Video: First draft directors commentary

Hi there, I'm going to do a director's commentary to my first draft of my opening sequence.
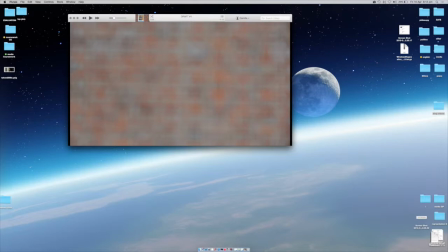[0:10]
Okay, so let's get started.
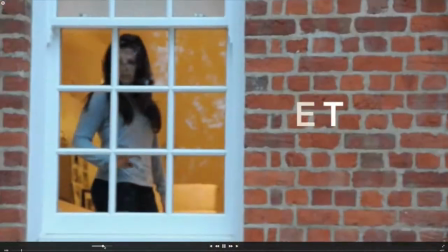[0:15]
So I decided to have the font against the bricks because I thought it was a good opportunity to establish the title for the film as soon as possible.
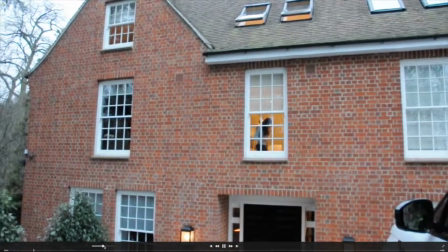[0:23]
Here, this shot I found a bit too shaky and I couldn't avoid that through stabilizing it in Final Cut.
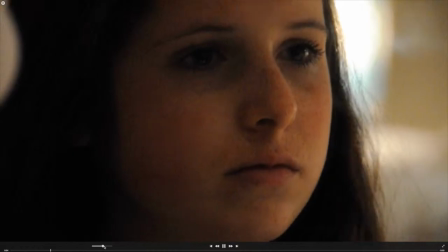[0:34]
I had the black so I could start this one shot with the first note of the piano,
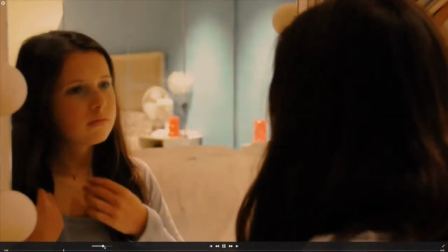[0:41]
and this eye shot to establish a real sense of character and who she is and what she looks like.
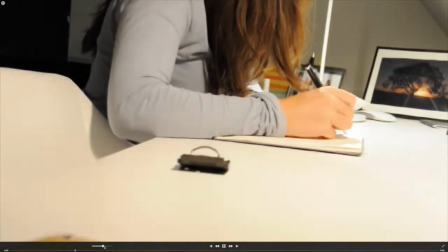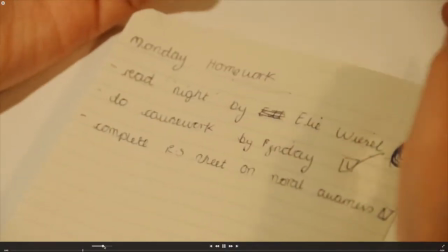[0:55]
Here that was a bit of an error. I had
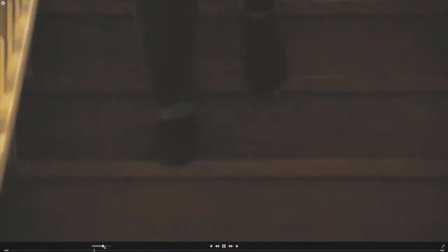[1:00]
the tracker within the shot, and here as well you can see it's dark outside, which counters to the next shot where it's sunny.
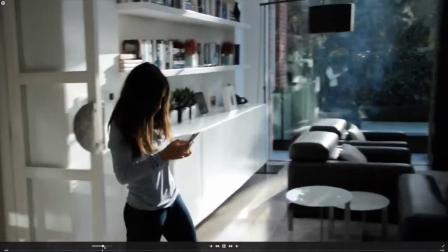[1:07]
So I had to try and get
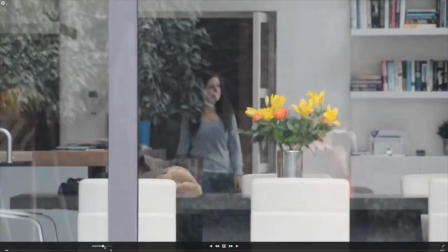[1:12]
that out.
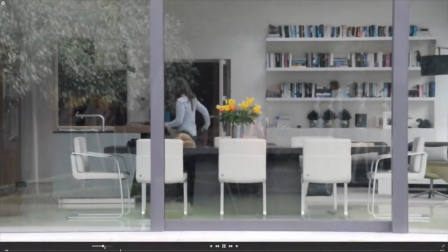[1:15]
These shots I also found to be slightly too shaky and were very long and potentially unnecessary, so I'm considering taking them out on my next draft.
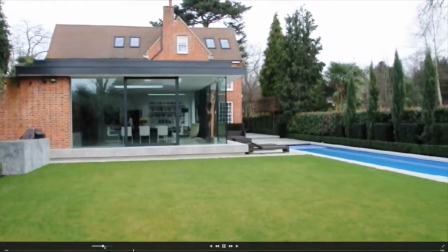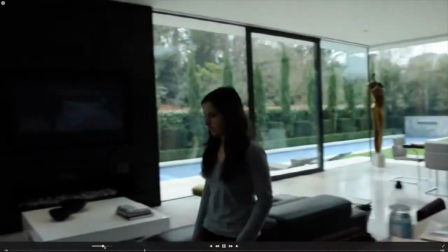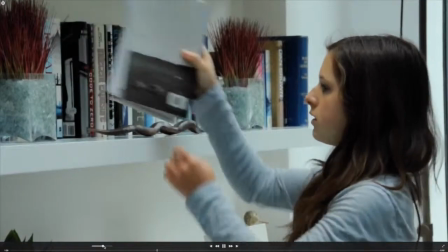[1:37]
So now as the one song starts to finish, the slower version, the quicker pace of the next one picks up.
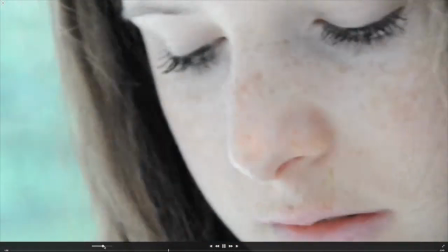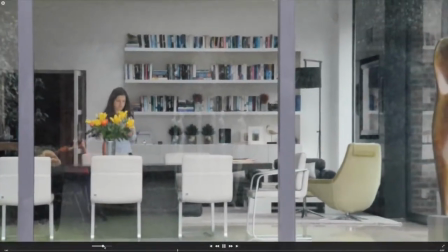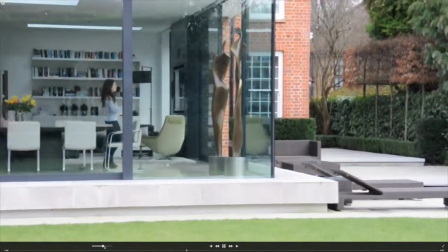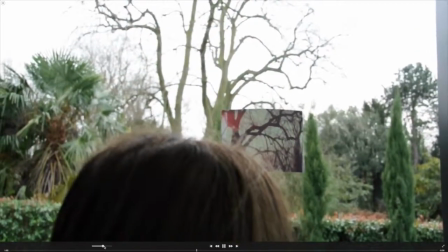[2:02]
So now as she starts to realize that she knows where the locations are of the pictures, the exciting, more upbeat piano song starts to start.
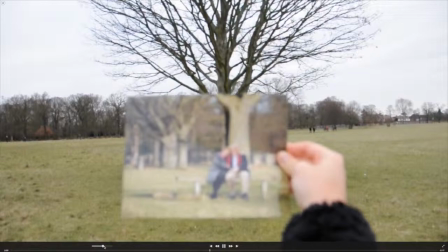[2:09]
I had a fade in black to save time, not to have all these long shots of her going to the park.
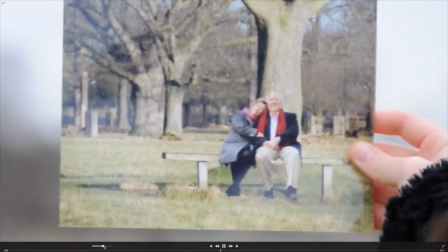[2:17]
So I could just jump right into the photo matching, which is what the movie is based upon.
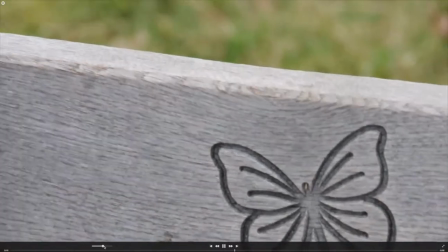[2:25]
So here I decided to have these close-ups to show that she's starting to realize that she recognizes all these pictures and her content.
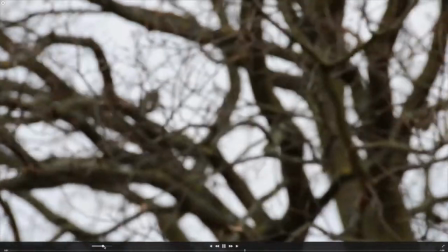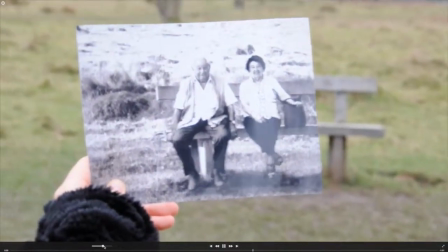[2:38]
That photo match worked particularly well,
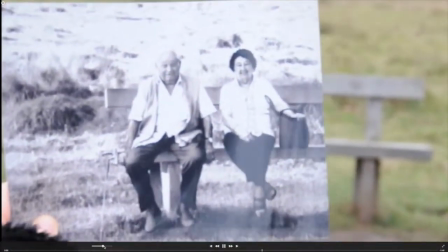[2:42]
although I found it hard to focus the background and the picture, so that was an error.
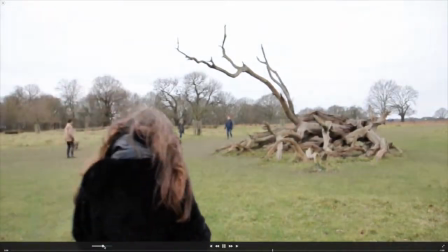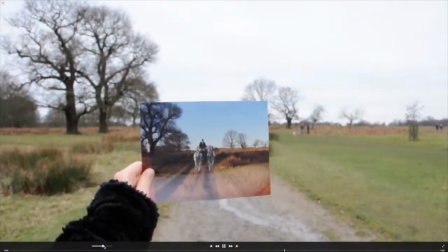[2:54]
Here I'm having lots of zooming in shots just to try and keep up with the fast pace of the piano to suggest excitement.
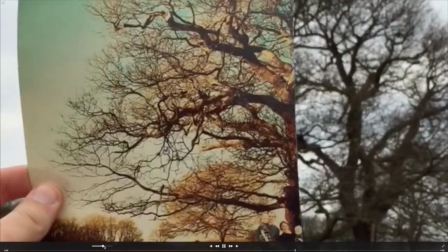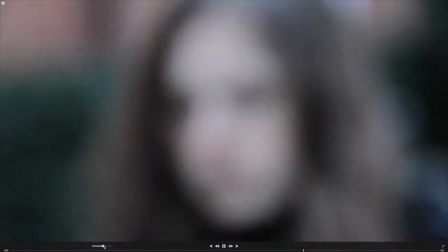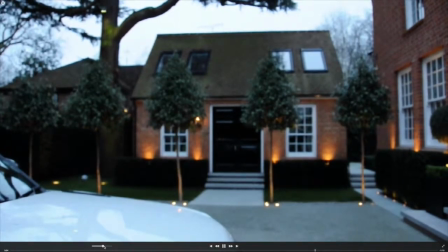[3:12]
Also a close-up I used to show her excited at the fact that she recognizes the last picture, and potentially the people in it as well.
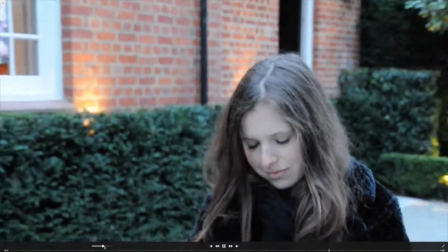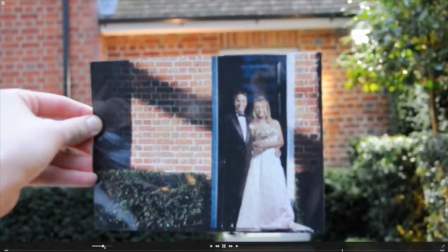[3:29]
This one picture didn't work as well, and I'm considering taking it out as it seems unnecessary in my next draft.
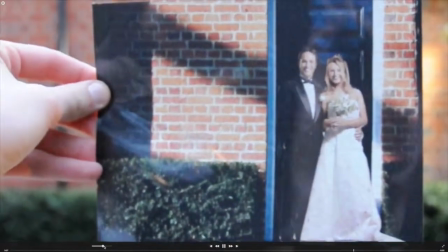[3:39]
It also seems slightly too long.
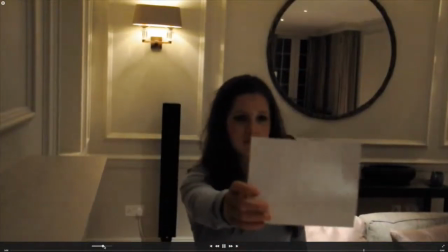[3:43]
So once again, the music slows down as she shows her last picture that she finds.
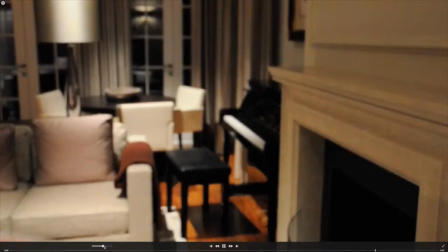[3:51]
This photo match worked very well.
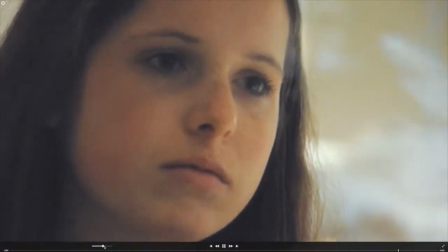[4:05]
Here, this is a repeat of the initial shot, just to test it out,
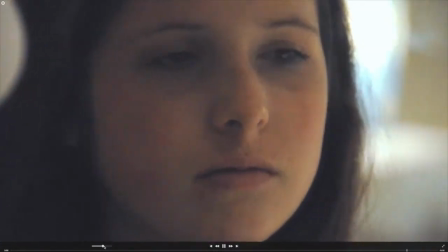[4:10]
to see what it would look like, because I didn't have any ending shot for the opening sequence.
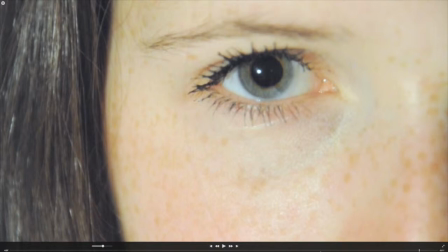[4:19]
So a huge issue I had with this, with my first draft, is that it seemed like it wasn't going anywhere.
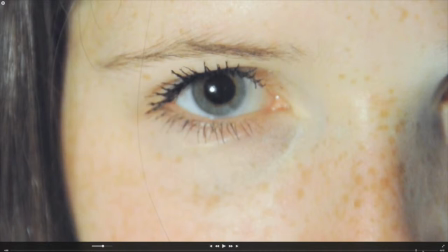[4:25]
It seemed as though the opening sequence wasn't really being established, and where the film would continue on wasn't also being established. So this posed as a conflict initially, and
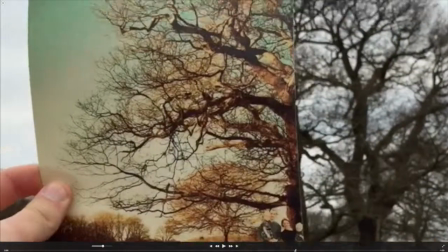[4:44]
I wasn't sure how I was going to deal with it, so that needed to have further discussion and feedback from my classmates to see if they felt the same way.
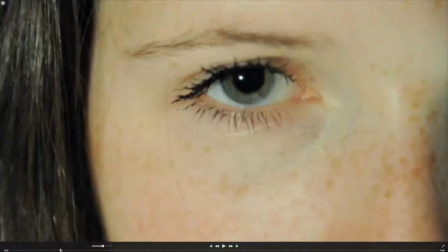[4:52]
Initially to that, a lot of the shots I found were too long and weren't necessary.
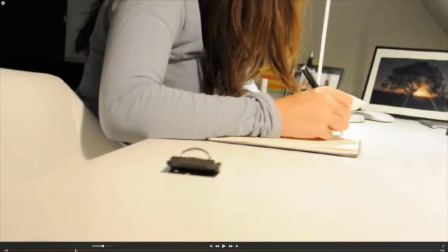[4:57]
Like this long shot of her walking over, that wasn't really necessary. as well as this shot here where you can actually see
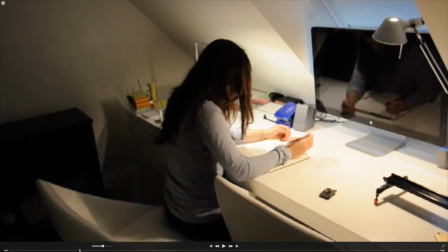[5:06]
the tracking device that also needed to be taken out.
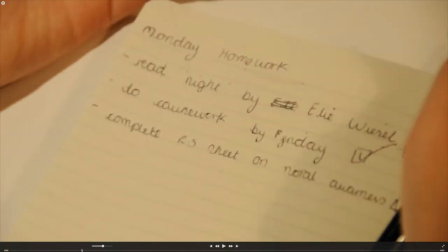[5:10]
This shot I was reasonably pleased with, the focus on it, and it sort of just establishes
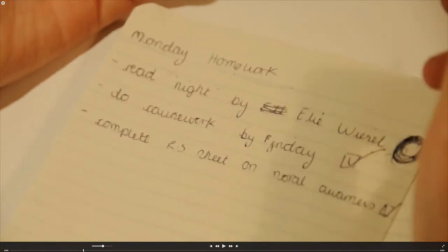[5:18]
why she's gone downstairs to look for this book.
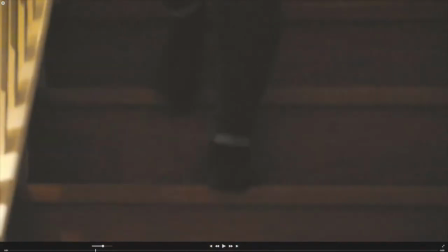[5:24]
Here, the coloring didn't really work. I need to try and put some more color matching on that because it's very
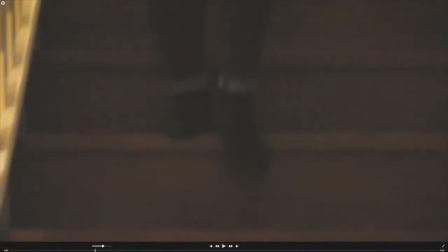[5:32]
hard to see that her feet stepping because it's not great quality.
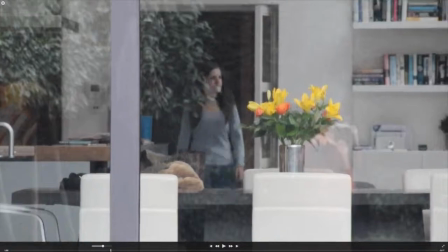[5:38]
So I was pleased with this smooth tracking shot of all the shots. Here, there's another issue.
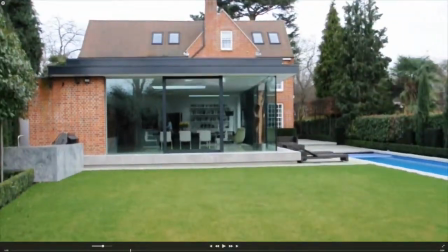[5:44]
This zoom out pan shot that I had was very shaky and just seemed slightly too long, I found.
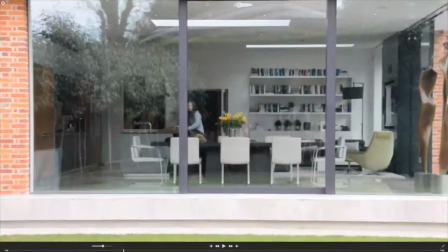[5:51]
So in my next draft, I wanted to cut that right out
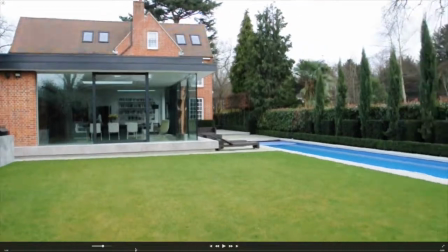[5:55]
and not have the whole zoom because it just felt unnecessary and didn't add anything to the piece.
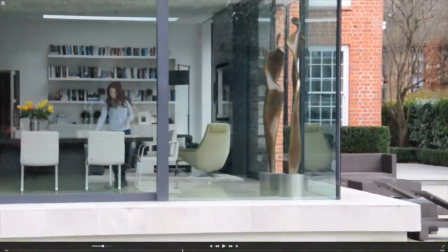[6:02]
So here I went with an extreme close-up, and here again, this zooming out, panning across,
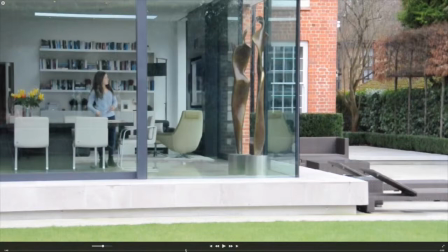[6:09]
it was also very shaky, and it took away from the maturity I was trying to achieve of this opening sequence.
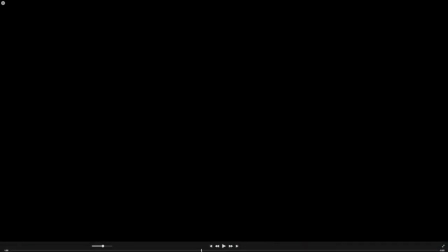[6:19]
So as I was saying, I decided to have this just to not to waste any time, just to go straight in there, because had I had
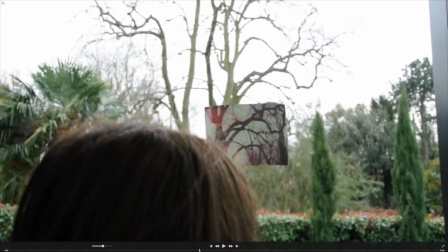[6:29]
footage of her walking to the park, would have potentially disengaged people from watching it, and it just didn't feel necessary.
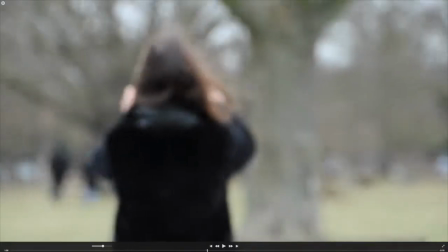[6:39]
This focus in here also felt slightly too long.
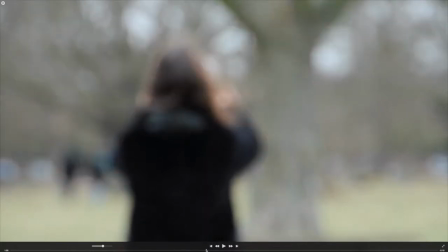[6:42]
It was already very long, this opening sequence, so I was trying to cut it down, and it just this seemed not really necessary.
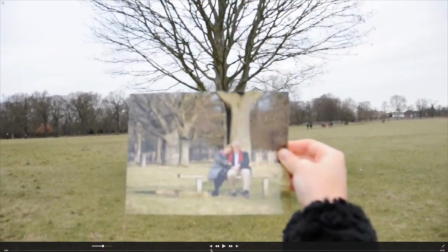[6:49]
So for my next draft, I wanted to take that out. While filming, I found it very difficult to be able to focus in the picture as well as the background at the same time. So that poses a huge issue. So I was trying to experiment with focusing in and out to establish the photo match.
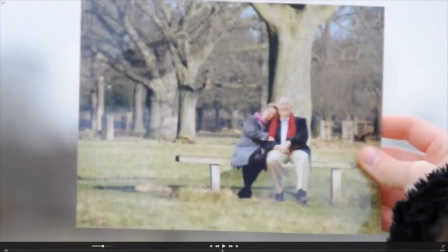[7:06]
There. This also wasn't great quality. It was hard to focus into the picture and get the real crispness that I desired.
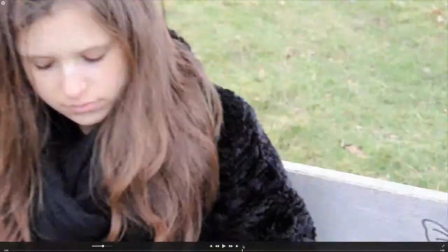[7:17]
Extreme close up there. This again just seemed unnecessary.
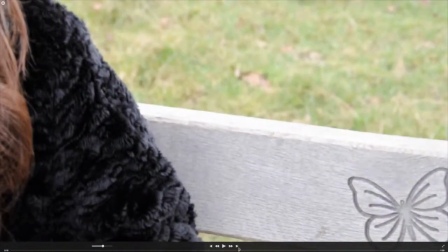[7:21]
The zooming out of the butterfly mark on the bench to show her sitting on the bench.
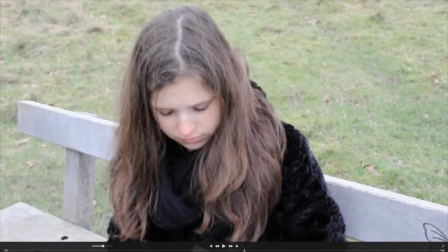[7:27]
It just I was in my next draft. I'm keen on taking out any shots which I don't feel are particularly necessary.
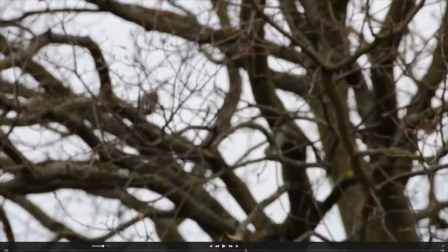[7:35]
Also here, this focus in, I realized I had far too many of these and they didn't add anything particular.
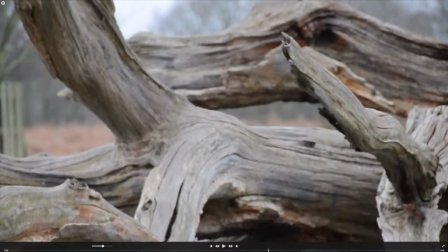[7:41]
Did a photo match here. Here once again, got a blur it in.
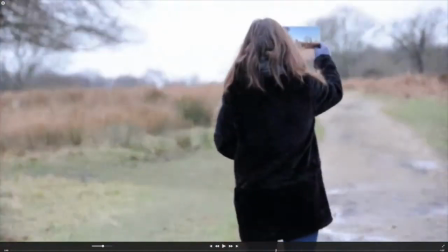[7:47]
So here, despite the fact it's shaky, I am glad I decided to do a zoom in pan shot here because as the music paces up,
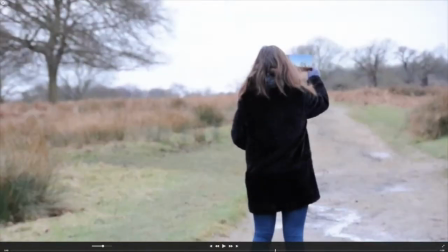[7:55]
I'm also trying to reflect that in the camera shots and the excitement that she has through finding these different pictures.
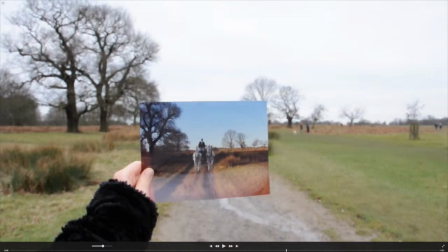[8:04]
So here, as you can see, the actual photograph is a lot more colorful and happier than the past.